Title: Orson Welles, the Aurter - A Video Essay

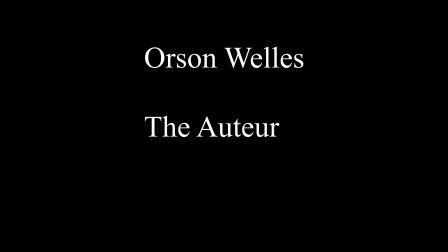0s
Orson Welles, the auteur.
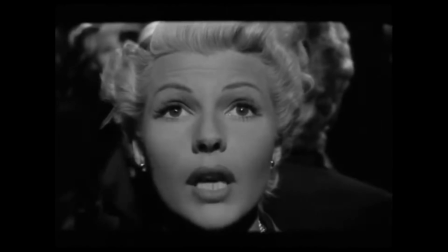3s
My thesis statement is the authorship of Orson Welles can be seen in all of his works.
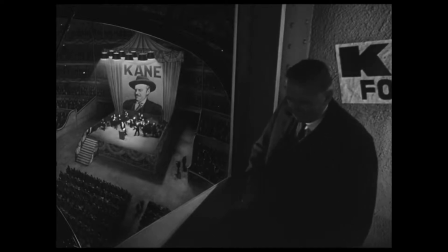9s
This authorship revolutionized all of Western cinema as a whole.
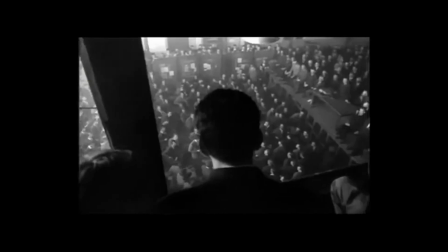14s
In this video essay, I'll be focusing on the films Citizen Kane,
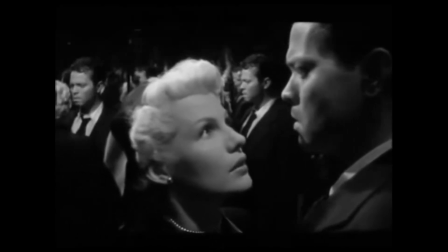20s
A Touch of Evil, The Trial, and Lady from Shanghai. All of these films, I've used video clips for this essay.
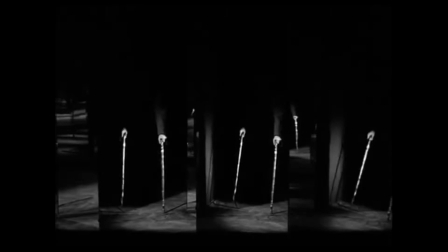29s
The films of Orson Welles may be best described as operatic.
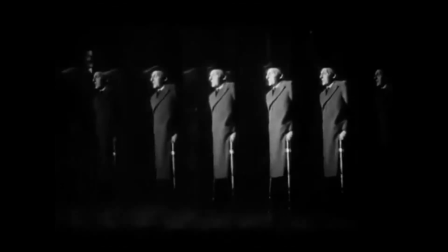34s
The characters have a presence of power and commandeering voices.
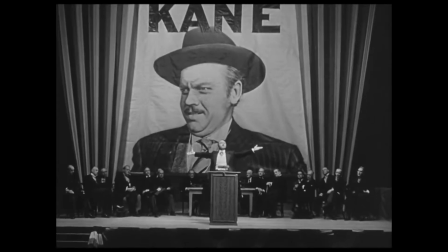39s
Citizen Kane's namesake character, Charles Foster Kane, he has a dominating presence on screen,
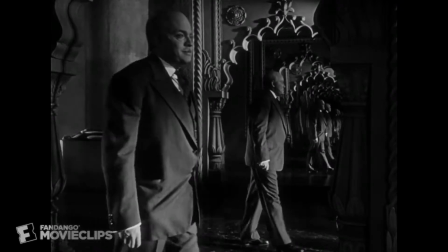45s
originally from charm and charisma, but as things begin to slip out of his control, he becomes aggressive and possessive.
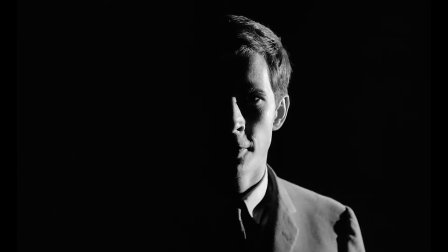52s
These characters often lash out once their control dwindles. Cinematography is used through all of his work to portray these characters.
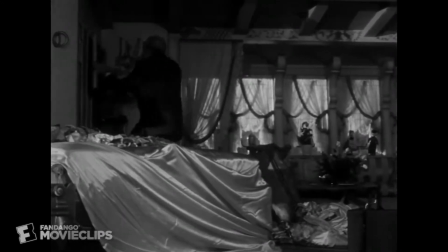61s
For instance, the low-angle shot. The shot shows characters wrestling with their own reality through a more warped point of view.
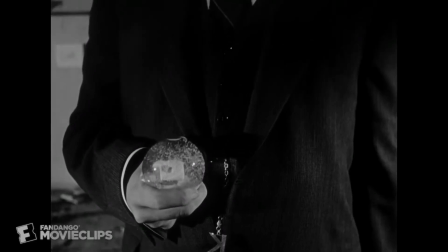69s
This is magnified by the common usage of the wide-angle lens.
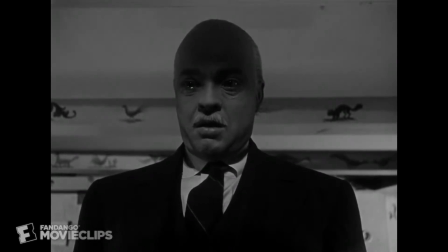74s
This all gives a perspective of the character being somewhat unstable yet still powerful in their recklessness.
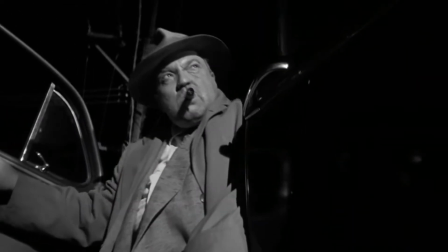80s
For instance, this is best used in A Touch of Evil, where the character Hank Quinlan,
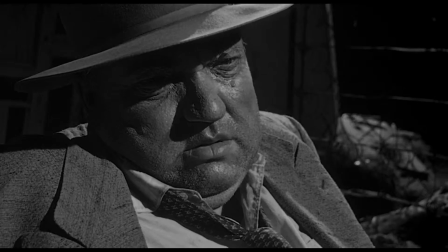86s
played by Orson Welles himself, dissolves into a drunken rampage for his perverse sense of justice.
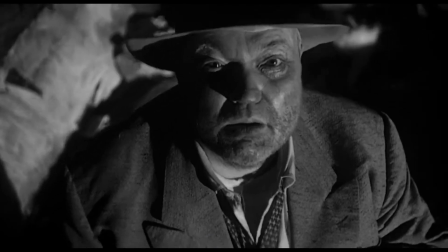92s
We see him looking down on the world with his drunken double chins, paranoid.
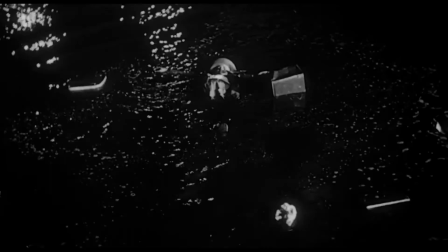97s
This character is one of the most menacing of all of cinema, however, from the expert usage of the simple low-angle shot.
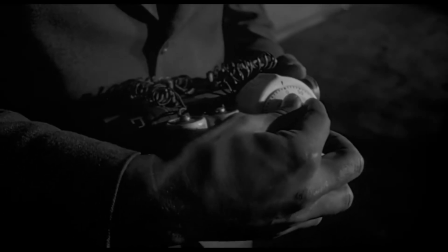105s
Not only does he have an attraction to the operatic, he also has an attraction to the complex.
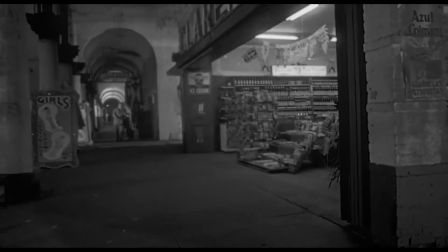112s
He is known for doing very mechanical work, or scenes never seen before, the ambition of Orson Welles.
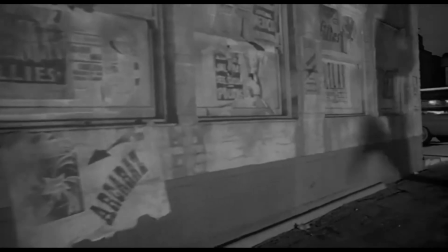119s
His most famous scenes, and most highly revered, are through their complexity.
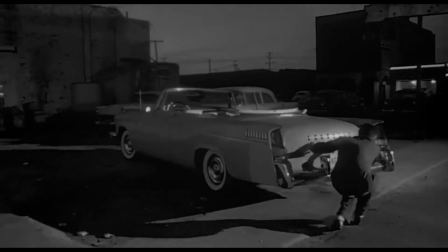124s
He places these scenes in key moments, however, such as A Touch of Evil's 6.5-minute long opening shot.
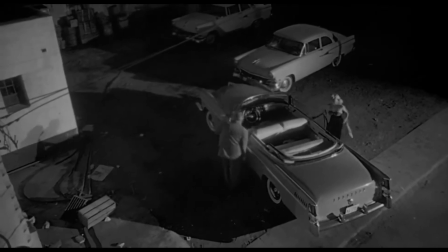132s
This shot went from extreme close-up to establishing, to long, to extreme long, back to close.
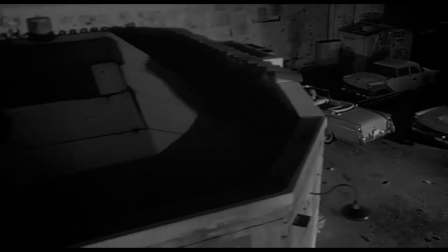141s
This was done with dozens of actors, moving machines, audio cues, crane shots.
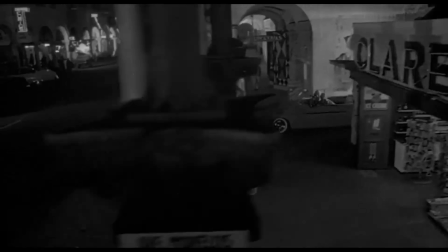148s
This shot, however, does not replace complexity for substance.
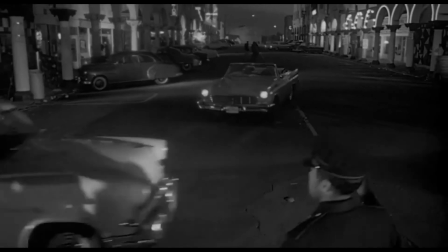151s
It worked to grow the tension with the ticking time bomb, but also allowing us to see the scale of the buildings and environment within the Mexican-US border.
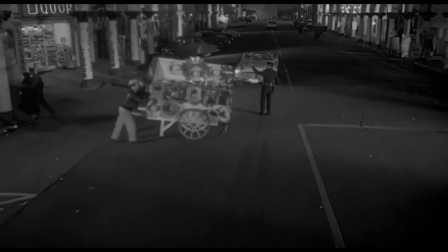160s
It portrays multiple key characters, their relationship with each other, and their motivation.
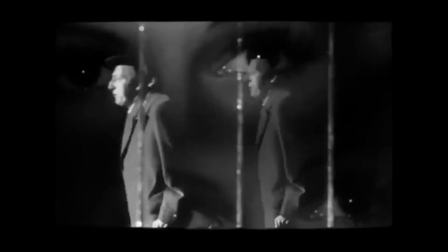167s
Similarly, in the infamous mirror shootout scene in Lady from Shanghai, it shows the climax of the film in a surreal and experimental exploration,
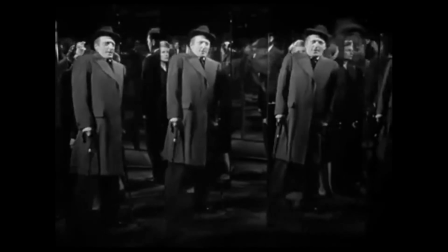177s
removing the scene of space and tangibility off that leads to the audience having amazing effects,
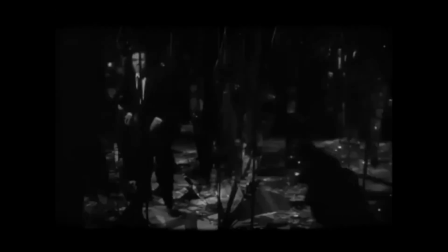183s
becoming transfixed on one of the most one-of-a-kind moments in cinema history.
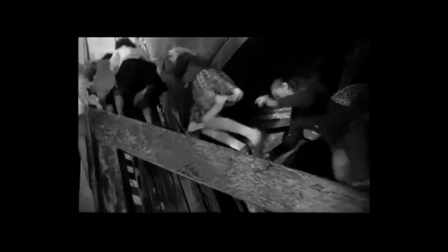192s
This video essay simply does not have enough space for me to communicate the brilliance of Orson Welles.
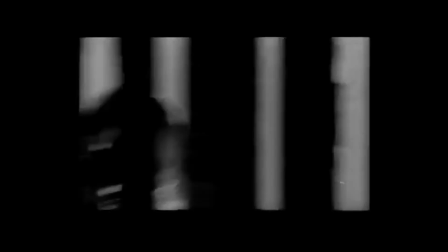199s
I haven't touched on his expert usage of mise-en-scene, lighting, deep space, or the structure of his stories.
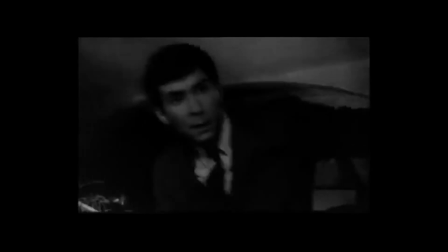208s
He seems to have a simple brilliance, or what he calls ignorance. So I will leave you with this.
And partly my own ignorance. I didn't know what you couldn't do. I didn't deliberately set out to invent anything. It just seemed to me, why not? And there is a great gift that ignorance has to bring to anything, you know.